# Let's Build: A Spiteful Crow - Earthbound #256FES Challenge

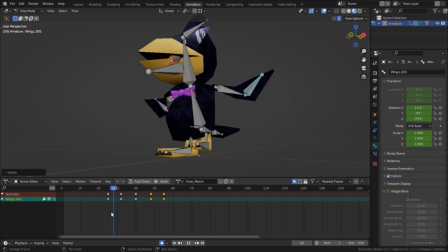[12:29]
I also set up the wings to have some follow-through, so that when the upper part of the arm starts to move back, the lower part would bend to keep its inertia before changing direction to head back the other way. Now, I may be speeding through this a bit, and that's because animation is abstract and difficult to fully describe my entire thought process.
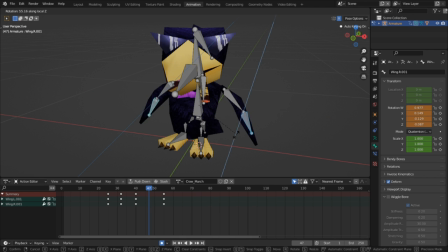[12:45]
It also probably doesn't help that this is supposed to be a bite-sized video, and trying to explain how I animate in less than five minutes is just not possible.
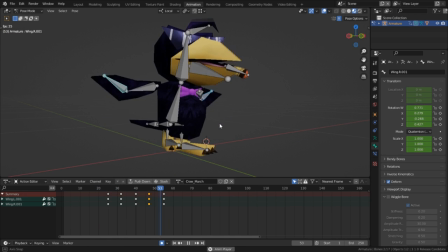[12:53]
So, uh, sorry.
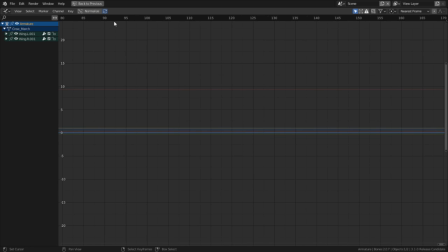[12:54]
So after I get my keyframes in place, I jump into the graph editor to try to set up the in-betweens to make it look more natural, and to also try to obfuscate the looping as best as possible.
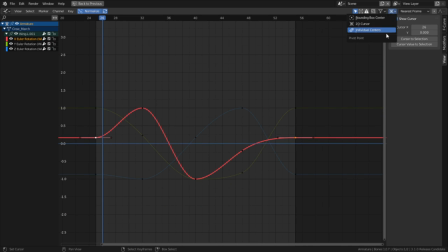[13:02]
With the lower arm, the motion must carry through the loop as it swings, so the keyframes at the beginning and end must be rotated to keep this sine wave smooth. Unfortunately, this kind of editing doesn't seem to mirror from one arm to the other, so I had to transfer it manually by copying the keyframes from one to the other.
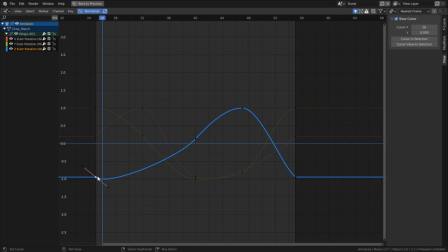[13:18]
And you can do this by copying the keyframes and hitting Ctrl-Shift-V to paste them in flipped, instead of doing what I did which was paste them in regularly,
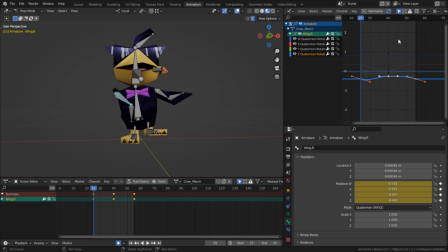[13:26]
and then go into the graph editor to mirror the Y and Z lines across the zero value.
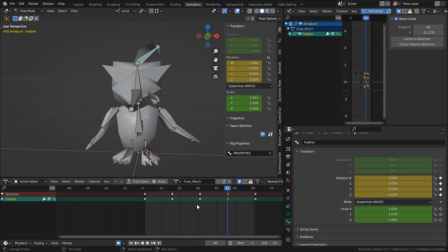[13:30]
Once that was done, I went on to animate the cigar and hair, keeping the ideas of follow through in mind, and with that, I was done with the animation.
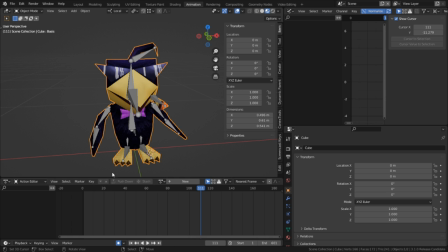[13:38]
So I pushed the March animation to the NLA editor and made it loop a good few times. At one point, I had realized that the shape keys of the arms were broken and had to put the drivers back in. And while I was working on the shape keys, I figured I'd also give this crow a sinister smile shape key, because these feathery bastards like to steal my bread rolls.
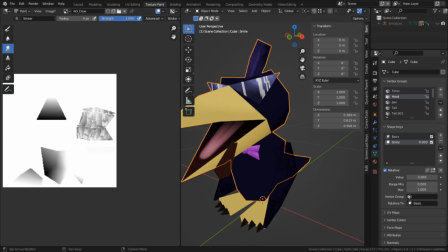[13:53]
I had made the shape key back before I started this animation, sometime while I was texture painting,
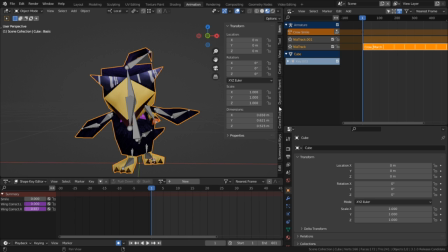[13:57]
But now I was actually gonna put them to use to make the animation more dynamic So I made a shape key animation in the shape key editor and push that to the NLA as well And
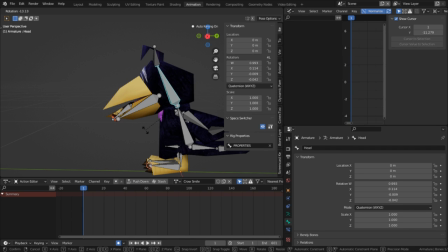[14:06]
then I made a new pose action to sort of lower the head when it smiled to give that sort of Jim Carrey effect Then to undo the smile
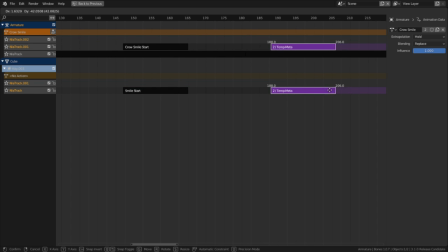[14:11]
animation once it was done I copied the animation strips and moved them down the timeline and then reversed them So that way it would go
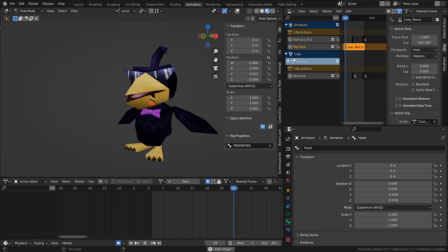[14:17]
back to the way they were before I think I had a few hiccups where this broke for some reason Can't remember why so it must have been something dumb that I did Now we're on to the final step of this and that is rendering Now,
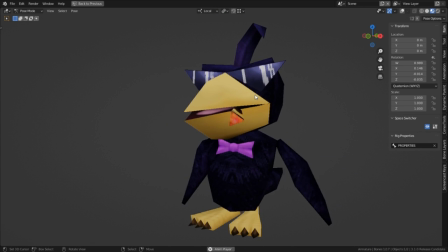[14:28]
I was inclined to just skip this part and just say a job well done, but I think it might be interesting to show some of the technical aspects of what I did,
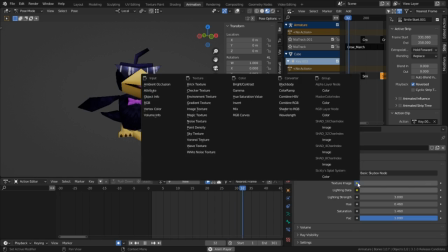[14:35]
because I think it's important to know how I did some of the things I did for this render. So moving forward, I wanted to capture the sort of psychedelic nature of a fight in Earthbound,
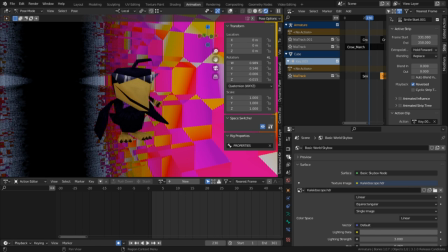[14:42]
so I loaded a kaleidoscope HDR that I made some while ago and gave the crow a drop shadow to make it stand out.
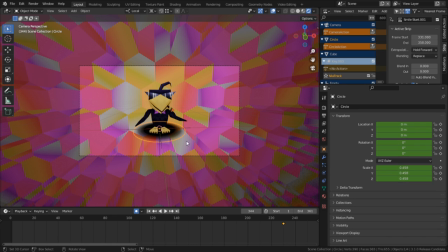[14:48]
I added a camera and an empty to set up the turntable camera, parented the camera to the empty, and then gave the empty an oscillation animation from left to right.
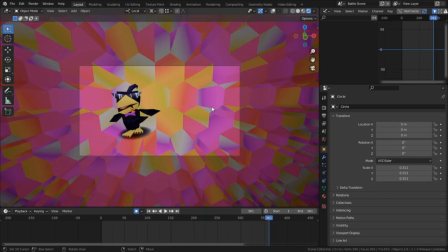[14:55]
Now to render this I wasn't just going to use the camera and just hit go I was going to assemble the render in a new scene using the sequencer
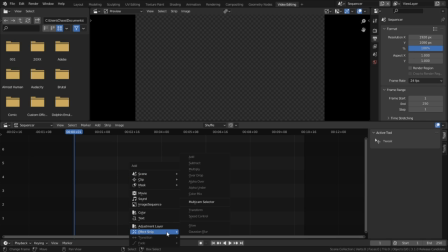[15:03]
in my default startup file for blender I always have a scene labeled sequencer specifically for things like this so in the sequencer I loaded
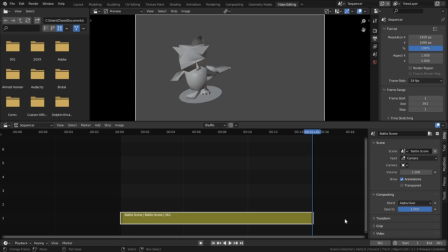[15:10]
the battle scene in as a strip and set the end frame to the correct number and from here I wanted to display some overlay stuff namely
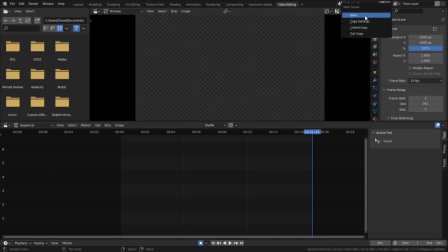[15:17]
a wireframe display on a turntable the texture I was using and some stats about the model to make the wireframe display I made a new scene from
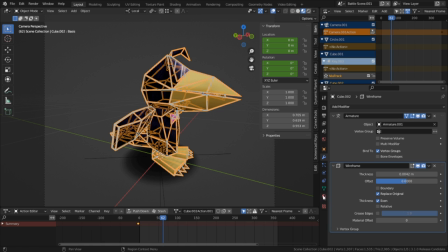[15:24]
the battle scene and posed the bird in a t-pose I duplicated the model and gave the copy a wireframe modifier and emission shader to
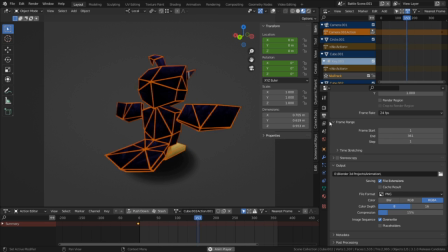[15:30]
show off the wireframes of the model And after setting up the new turntable camera I went into the render settings to set the background to be transparent and
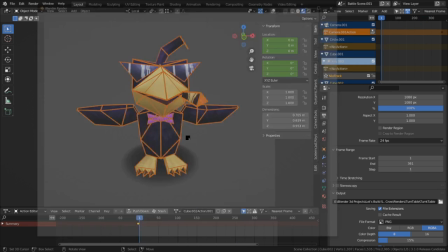[15:36]
to render it out as a PNG sequence So that way when I rendered it out as a viewport animation I would be left with a transparent
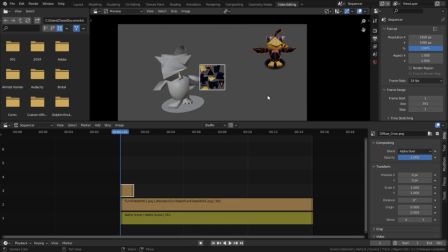[15:42]
animation that I could use in the render I loaded that in as well as the texture and I realized that I needed a boundary to separate it
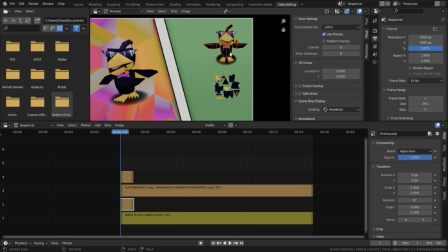[15:48]
from the left because of the clown vomit of colors on the screen. So I made a border area with polka dots for the overlay to sit in, and started filling it with text, that I also made it in GIMP.
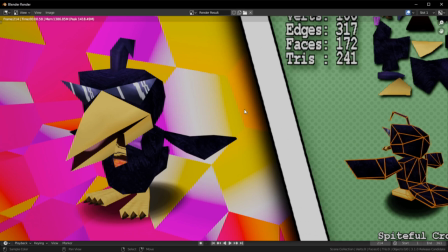[15:57]
I also made a vignette overlay to sort of shade the inside window of the animation to make it look better.
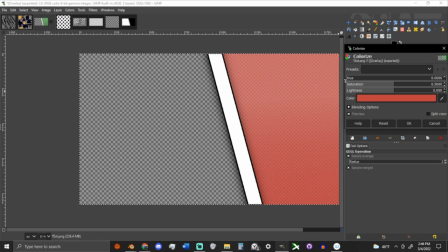[16:02]
I added a watermark and changed the overlay padding to be red because I found it to be more striking.
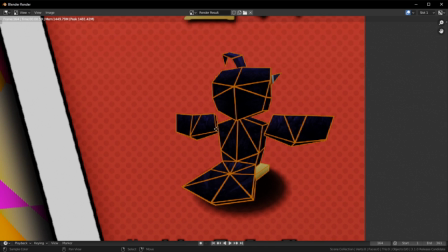[16:06]
Now mind you, this entire time while I was making these decisions, I would think I was done, hit render animation, notice something I'd forget, stop it, fix it, and repeat.
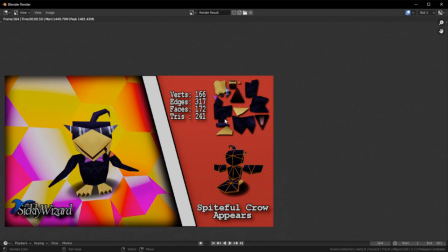[16:14]
And I had done this probably 10 to 15 times. I'm sparing you from myself.
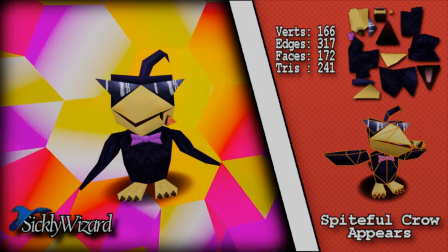[16:19]
But yeah, that was my process for how I made this spiteful little crow guy. Hope that was helpful.
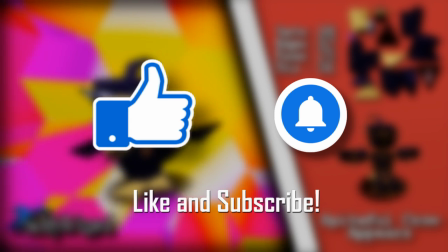[16:24]
Be sure to like and subscribe or leave a comment telling me that you like this video. It's one of the only ways that I know that it's worth continuing.
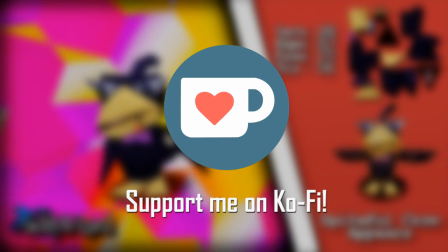[16:30]
If you want to support what I do, you can support me on Ko-Fi or check out any of my other important links down below.
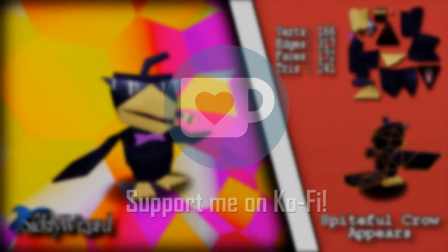[16:35]
But other than that, yeah, that's all I have to say. So see ya.